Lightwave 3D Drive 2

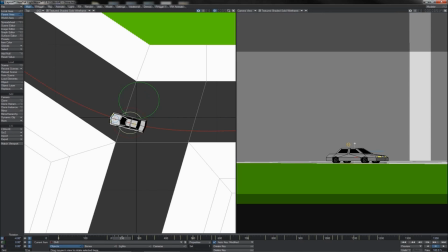[4:29]
Again, I think just line him up sort of tangentially to his path a little bit there.
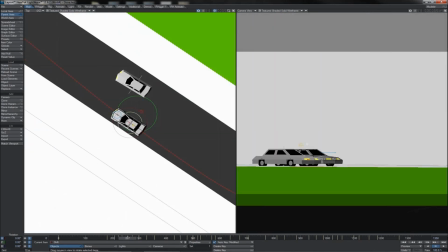[4:34]
Makes that a bit more natural. And we'll just tease him over at this point as well.
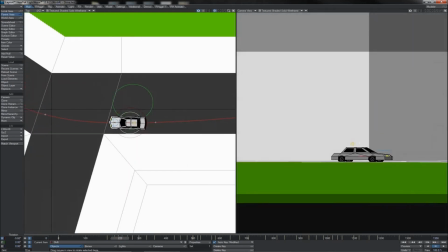[4:41]
See how he works in between there. I think that goes pretty nicely.
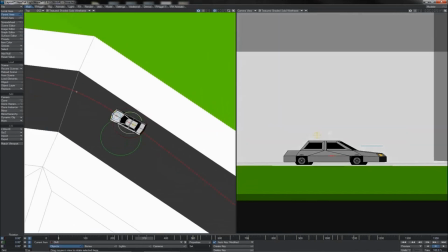[4:45]
Okay, so there we're getting a turn and a bit of a drift, which is okay.
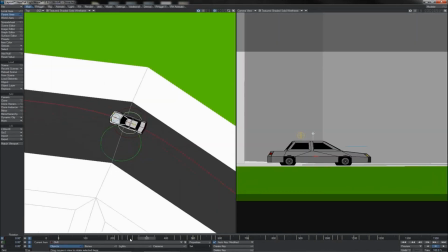[4:50]
It's not so bad.
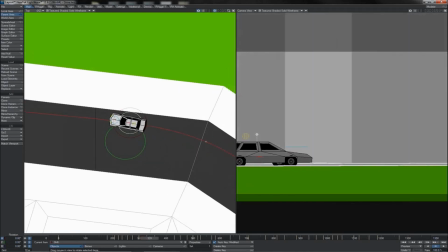[4:52]
Let's see, perhaps we can scooch him a little bit more on the in-between here, and I certainly think that we can, like that.
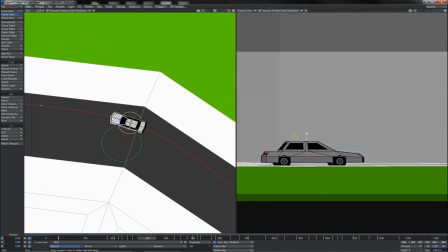[5:00]
Start to bring him round just that little bit quicker. He holds his line nicely throughout here.
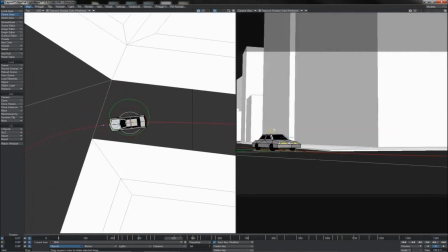[5:07]
And then, of course, we get the turn round there, which is pretty swift, which I think we are broadly pleased with.
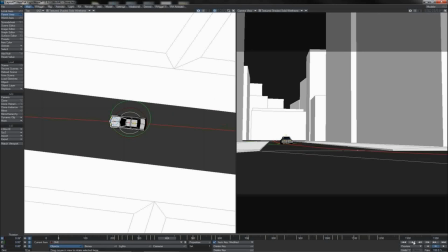[5:15]
Let's just have a look at it at normal playback speed to see how that really appears.
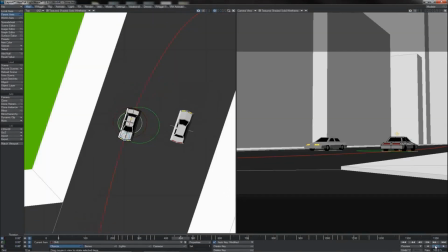[5:21]
Again, it's got that little nip out on it, so I might grab his Z position, just make sure I'm keyed off either side of that, and push it back again slightly here.
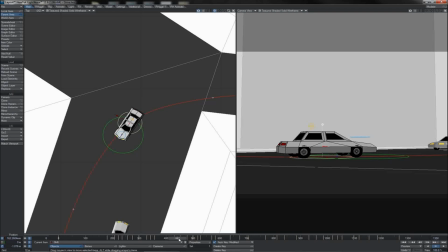[5:33]
So we're compressing those frames a little bit. There we go. The result of that is that he comes a bit off his angle there.
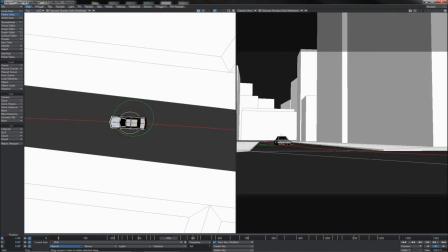[5:40]
So let's fix that somewhat at the in-between and take a close look at how that now appears.
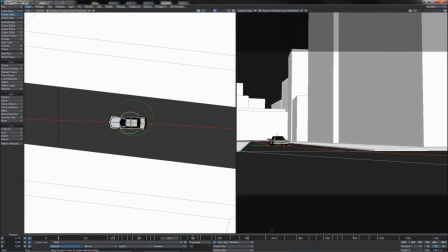[5:47]
That certainly looks better to me. Let's give it another little run through here to make sure that I am happy.
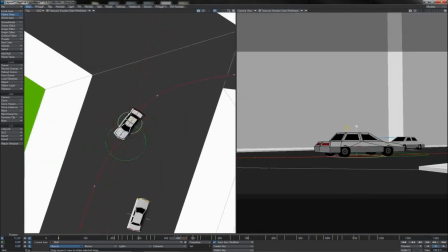[5:53]
Yeah, see, we get that little slight slowdown now as he takes the corner. That's a little better than we had before, so I'm pleased with that.
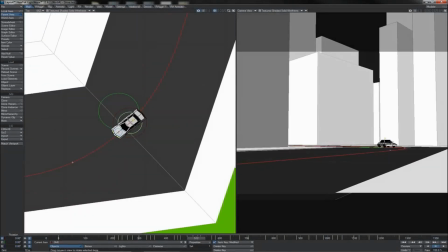[6:00]
Coming up here, it's a little bit of oversteer, but I think that's quite reasonably good there.
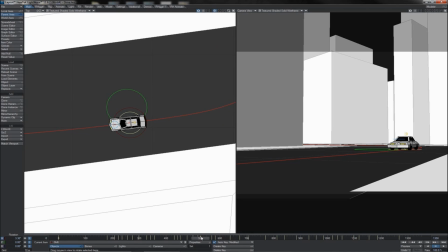[6:08]
I'll bring him more tangential to his path at this frame here, so he's just hugging that curve a little bit better.
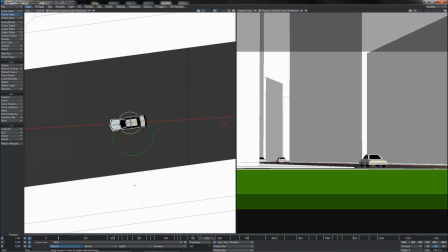[6:16]
And now at this in-between, he's really drifting,
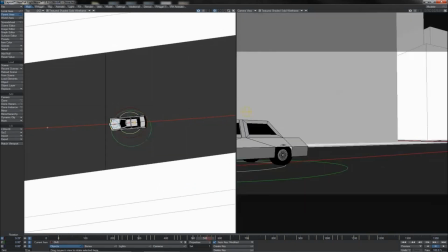[6:19]
so let's pull him up almost fully tangential to his path so we get a tiny bit of drift, but not much.
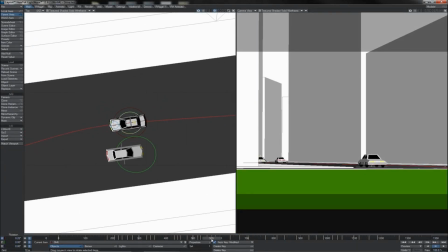[6:26]
There we go. He should be there around at this point, but I think somewhere here at the in-between, he still needs to be tucked up a little bit like that. Again, at that point, let's have him turned down somewhat,
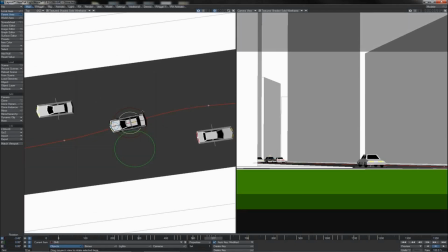[6:41]
and we'll have him similarly whipped at his in-between.
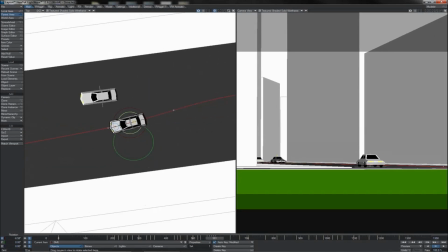[6:46]
So he sort of does a little whip like this, real hard little pop of steering going on there.
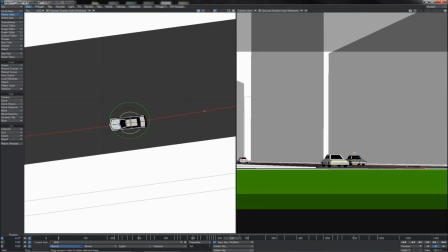[6:53]
And he's holding that line nicely as he comes down to this corner and is starting to drift off path a little bit somewhere in here.
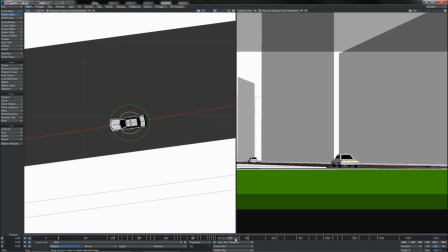[7:02]
So let's just correct him back like that and make sure that, of course, at that previous keyframe he was holding his path well as well.
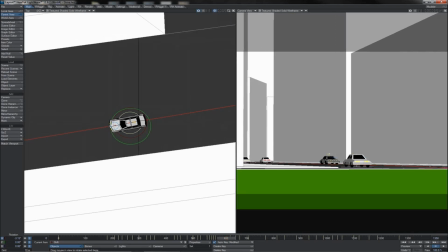[7:10]
Otherwise that's giving him a little dodge. That's good.
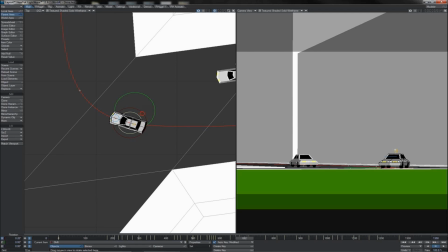[7:14]
Now I think he's perhaps going a little harsh there, so let's bring him right back so he's turning a bit more slowly.
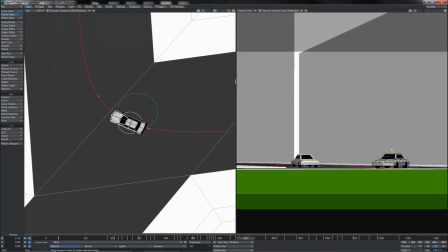[7:23]
Obviously he slowed his, you know, acceleration down, and so we shouldn't have him turning into it too quickly either.
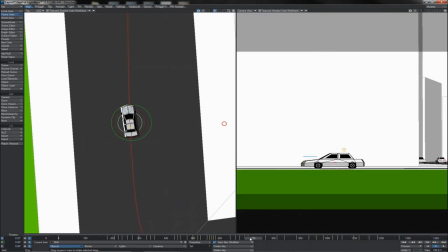[7:30]
So that's pretty good, and we'll have him correcting out of it properly by this point here, I think should be enough.
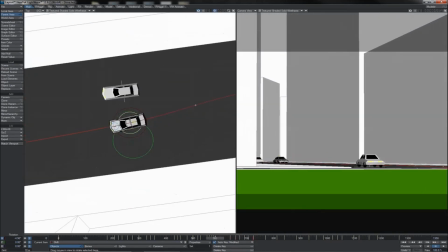[7:38]
Let's just give that a little playback through this whole section just to see how that looks.
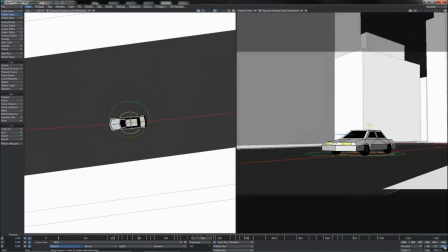[7:43]
Comes along. Oh, nice turn there. Yep, weaves, that's quite good.
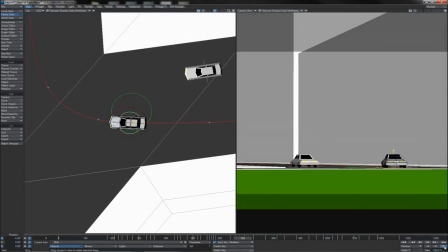[7:48]
Keeps going along, and yep, okay, that's a nice smooth turn that we've got in there now.
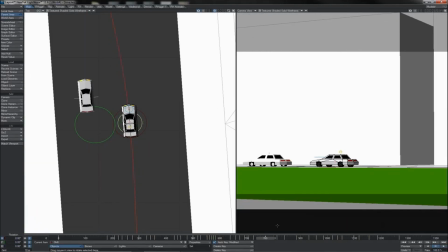[7:55]
Okay, we're getting another drift past this point. I think there he should be just a little bit more aligned.
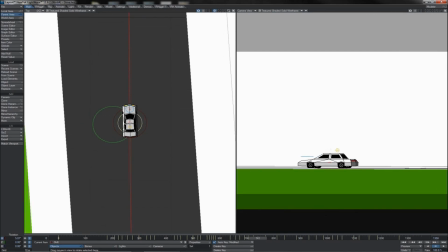[8:02]
You can see that we've still kept the alignment through there, so that's good.
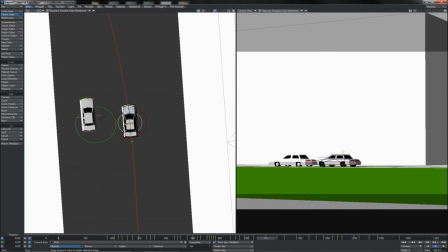[8:06]
So it's going to be quite swift after here as he starts to turn himself in.
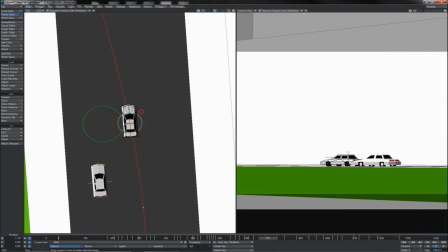[8:11]
So I think by this frame, we should have gotten him like this already.
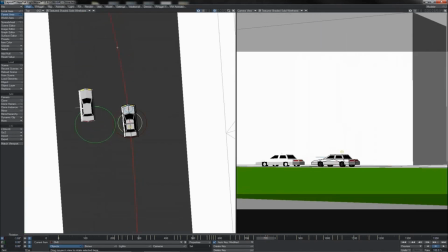[8:16]
So that gives him a, you know, reasonably swift dodge in. Let's go to that next frame.
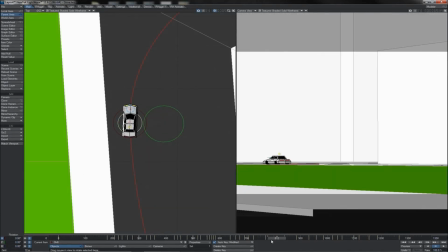[8:22]
Okay, that's more or less correct. Let's just pull him off a little bit there and go back to some other in between earlier before it, which I think should be about here.
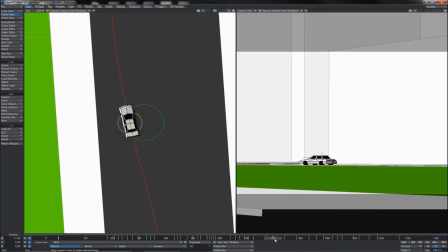[8:33]
And let's see. So he's coming along, does that turn in?